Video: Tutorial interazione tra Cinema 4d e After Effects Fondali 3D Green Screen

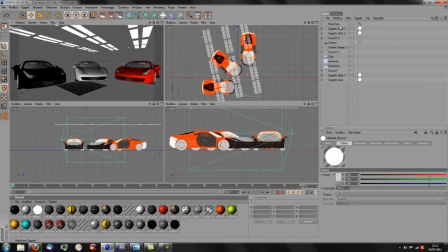Praticamente avete creato quello che è in poche parole, un softbox, cioè delle luci morbide adatte all'illuminazione da studio.
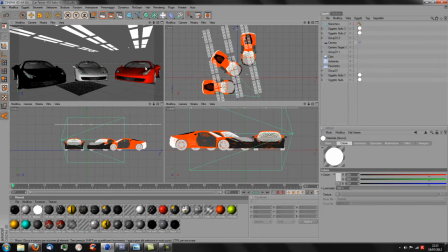La vostra macchina, le vostre, insomma, la mia macchina, sarà illuminata correttamente come se fosse in uno studio cinematografico. E ricordatevi che tutti i materiali che andrete a fare dovranno avere la riflessione
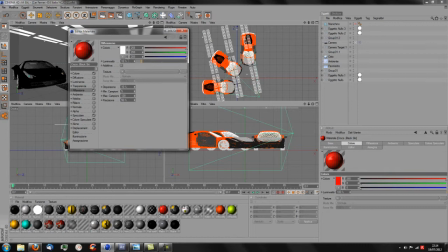e l'ambiente, anche un minimo, vedete io ho messo un 10% 12% di luminosità e un po' di dispersione, anche pochissimo,
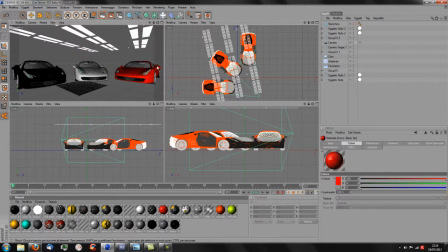ma è conveniente che ce l'abbiano tutte. Fate il vostro render o un'immagine fissa o un movie se volete. L'importante è che ovviamente la vostra immagine abbia la stessa dimensione del progetto che andrete a fare
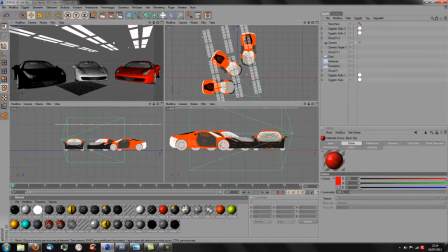e il risultato di un render con le luci come vi ho spiegato io, settato come vi ho spiegato io,
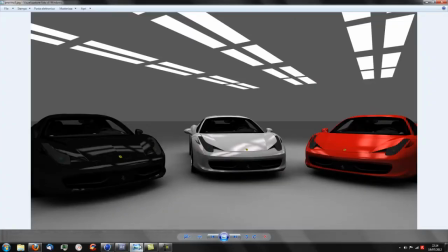è questo. vedete che le luci si comportano, i materiali si comportano quasi come se fossero veri. Bene,
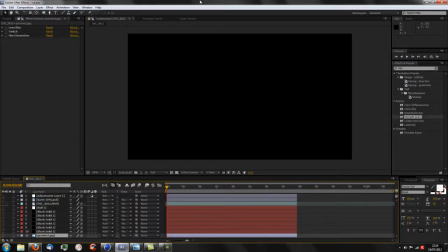ora fatto questo possiamo andare in After Effects. Allora, la prima cosa che facciamo, ovviamente, io ho già preparato il progetto per velocizzare la cosa.
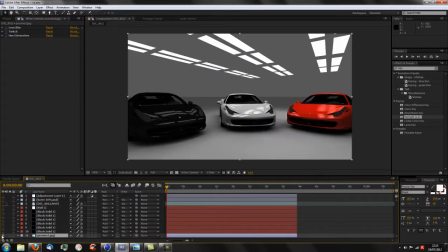Dunque, la prima cosa che facciamo è importare la nostra immagine. Eccola qua. La seconda cosa che facciamo è, nel mio caso,
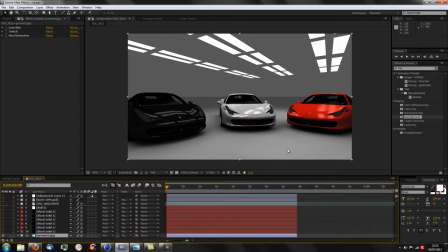se avessi dovuto inserirla all'interno di un contesto, avrei fatto un fondo completamente nero e poi avrei fatto add come tipo di fusione. Nel mio caso, invece, io ho un green screen. Quindi ho il mio film, la mia, diciamo così, ripresa.
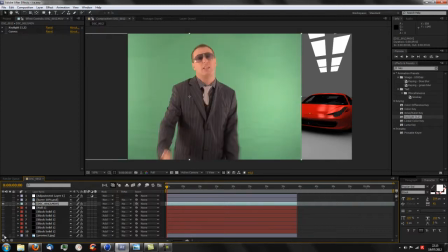Eccola qua.
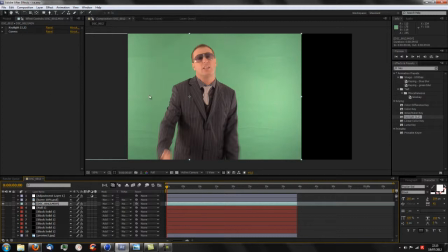Io ovviamente vado immediatamente a utilizzare il key light, che è lo strumento che serve a
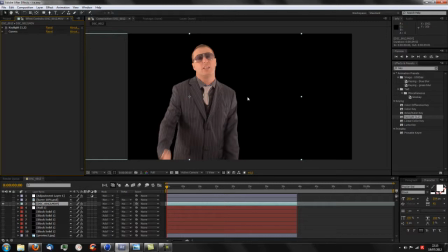eliminare il contorno del telo verde utilizzato. Aggiungo subito delle curve, creano una color correct migliore. Avevo una predominanza di rossi, io preferisco toglierla subito.
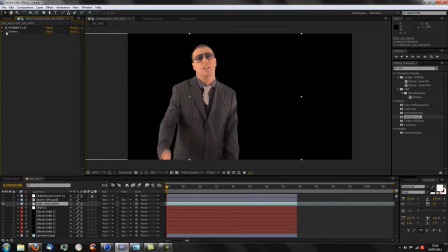Ok, anche prima cosa perché avevo appunto questa predominanza di rossi.
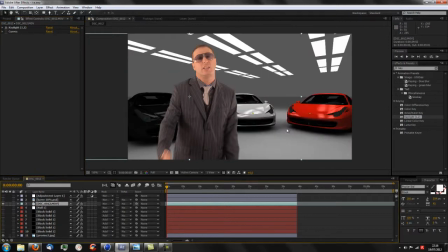Inoltre, una volta tolto il fondale, andiamo a mettere, eccolo qua, c'è una notevole discrepanza tra il mio soggetto e il fondale. Color correggendolo si integra di più col fondale.
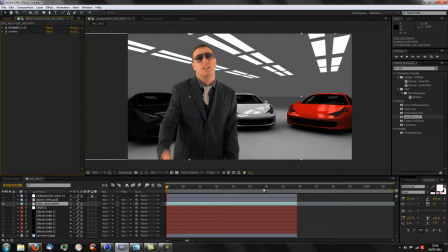Ok, un'altra cosa che faccio subito è andare ad aggiungere un altro layer di correzione colore che mi dà un tono ancora più uniforme.
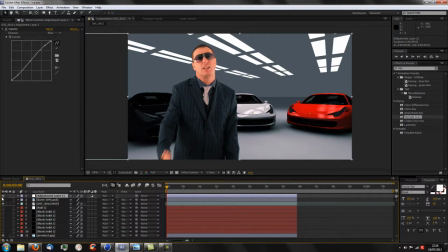Vedete? Senza. Dopodiché, qua potete fare, da qua in poi potete fare quello che volete. Io vi faccio vedere che cosa ho fatto nella fattispecie.
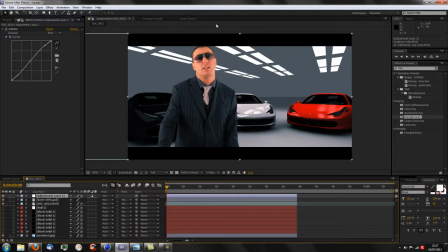Allora, la prima cosa che faccio io è aggiungere due barre nere, danno il cinema look. Dopodiché, alla situazione provino, al mio provino con le macchine, una cosa importante è questa.
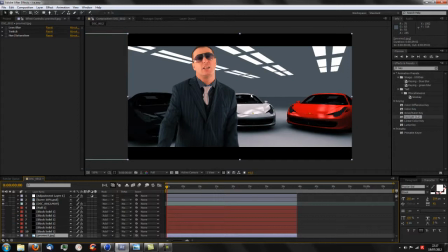Allora, se voi state registrando con una reflex o comunque con una camera che abbia un minimo di profondità di campo, il soggetto a fuoco
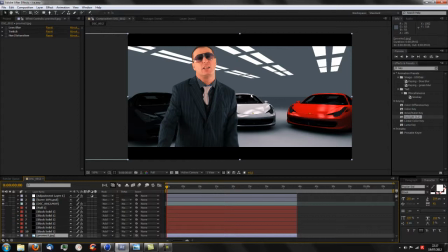non può essere, fra virgolette, meno a fuoco del fondale.